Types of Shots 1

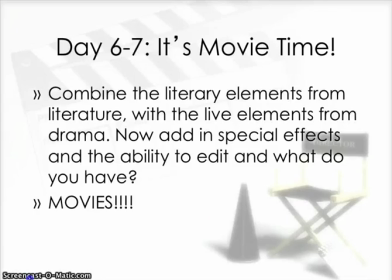[0:01]
Okay, so we are ready for our next section of notes, which has to deal with cinematic terms that we're going to add to the list of literary terms that we already know and love. Because movies take all of those literary elements, the plot, the characters, the irony,
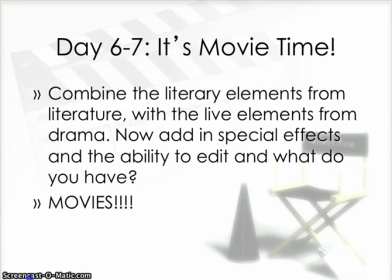[0:20]
and all of the things we've talked about with Most Dangerous Game and with Night of January 16th, and they add what I think you guys like the most about movies is that visual and special effects. So we're going to learn a little bit about those visuals and special effects today,
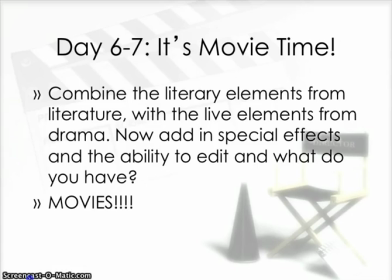[0:34]
put some names with some of the things that you see, and hopefully you'll become filmmakers in no time.
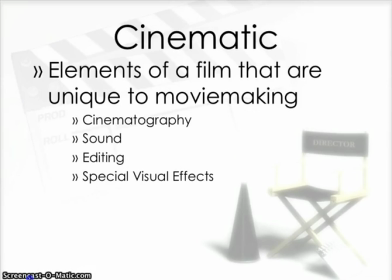[0:40]
So we're going to start off with the different elements of film that are unique to movie making. So obviously books and plays don't have this. It's the art of making film, which is cinematography. You have sound that can be added, and that's there as well, and editing, and then special visual effects.
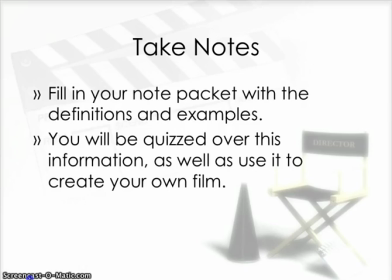[0:58]
We'll start with taking notes. You have, of course, your note packet that you'll be filling in. Remember, don't just write down what's on the screen, but listen to our instructions and our ideas here.
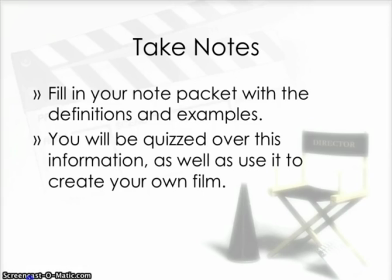[1:10]
If you can think of other ideas that you've seen before, add them in. The notes are to help you because you will have a lovely Moodle quiz over this information, so you'll want to understand and be ready to tell us what you learned. First off, we have types of shots.
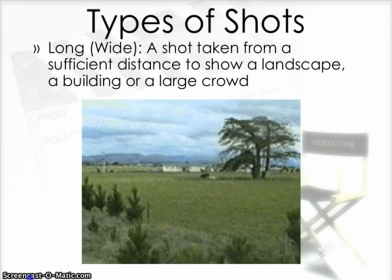[1:25]
Mr. Helfrich is going to explain those for us.
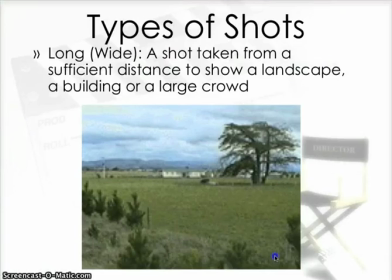[1:31]
Okay, when we talk about different types of shots, it's important to know to the untrained eye that this just happens and it creates a great effect in the first place. But once you see this, you'll be able to notice a lot more when you watch a movie how many shots are used in each individual scene.
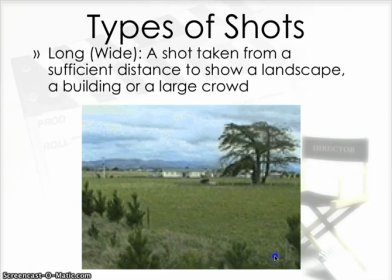[1:51]
The first type of shot is called the long or wide shot. It's a shot taken from a sufficient distance to show a landscape, a building, or a large crowd. Oftentimes, if you have a war scene, you're going to see they'll show the depth and how big the war is or the battle is.
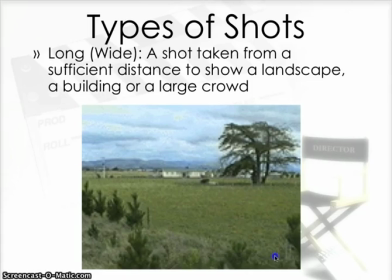[2:09]
And so that's what that shot is used for. Exactly. So just like in the exposition of a story, you need to find the setting. Long shots are often used to establish where we are. So give us an overall view of different things.
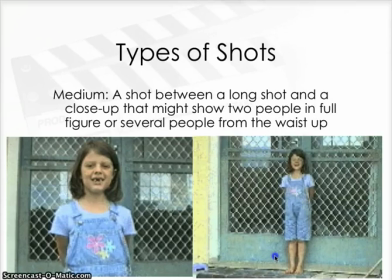[2:26]
Another kind is called the medium shot, and this shot is between a long and a close-up, which kind of makes sense. It might show two people in full figure or several people from the waist up, and you see the pictures here.
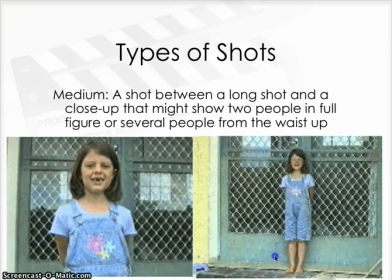[2:39]
The girl, we show one from the waist up, and then we show her full figure, and that is the medium shot.
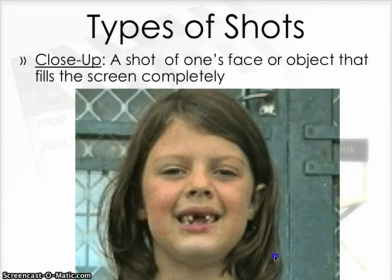[2:50]
The third type of shot is called the close-up. And it's a shot of one's face or object that fills the screen completely. You can see it is used for dramatic effect. It shows characters' feelings. It shows what they are experiencing at that time. Exactly.
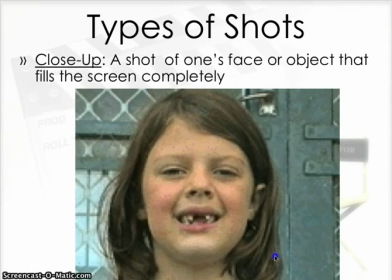[3:07]
So you know if they're zooming in on something, then it's probably important, and they want you to take notice of those different things. Perhaps they wanted to notice this darling girl lost her front teeth, and so zoomed in close, because you probably didn't see that in the previous medium shots.
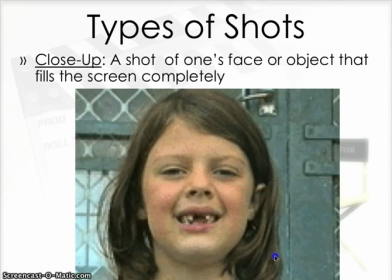[3:22]
And one thing that we talked about during when we talked about the foreshadowing, we talked about that scene in the horror movie when they would walk into a room and they would do a close-up shot of the closet,
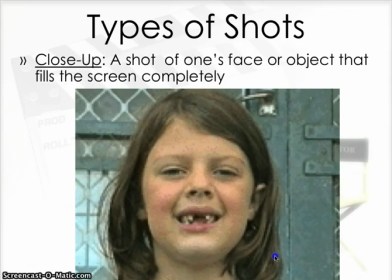[3:39]
and we all said that we knew that that was foreshadowing that something was going to be popping out of that closet at some point in that scene. Yeah, so close-ups, pretty important things. Use them to establish importance.
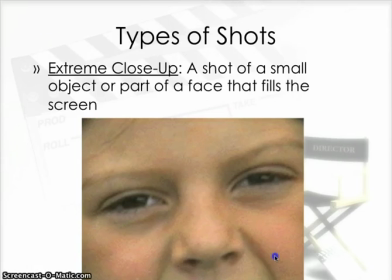[3:55]
The next one is the extreme close-up, and it's a shot of a small object or part of a face that fills the screen. Again, as the close-up does, it creates effect, dramatic effect. The extreme close-up takes it up another notch. Exactly.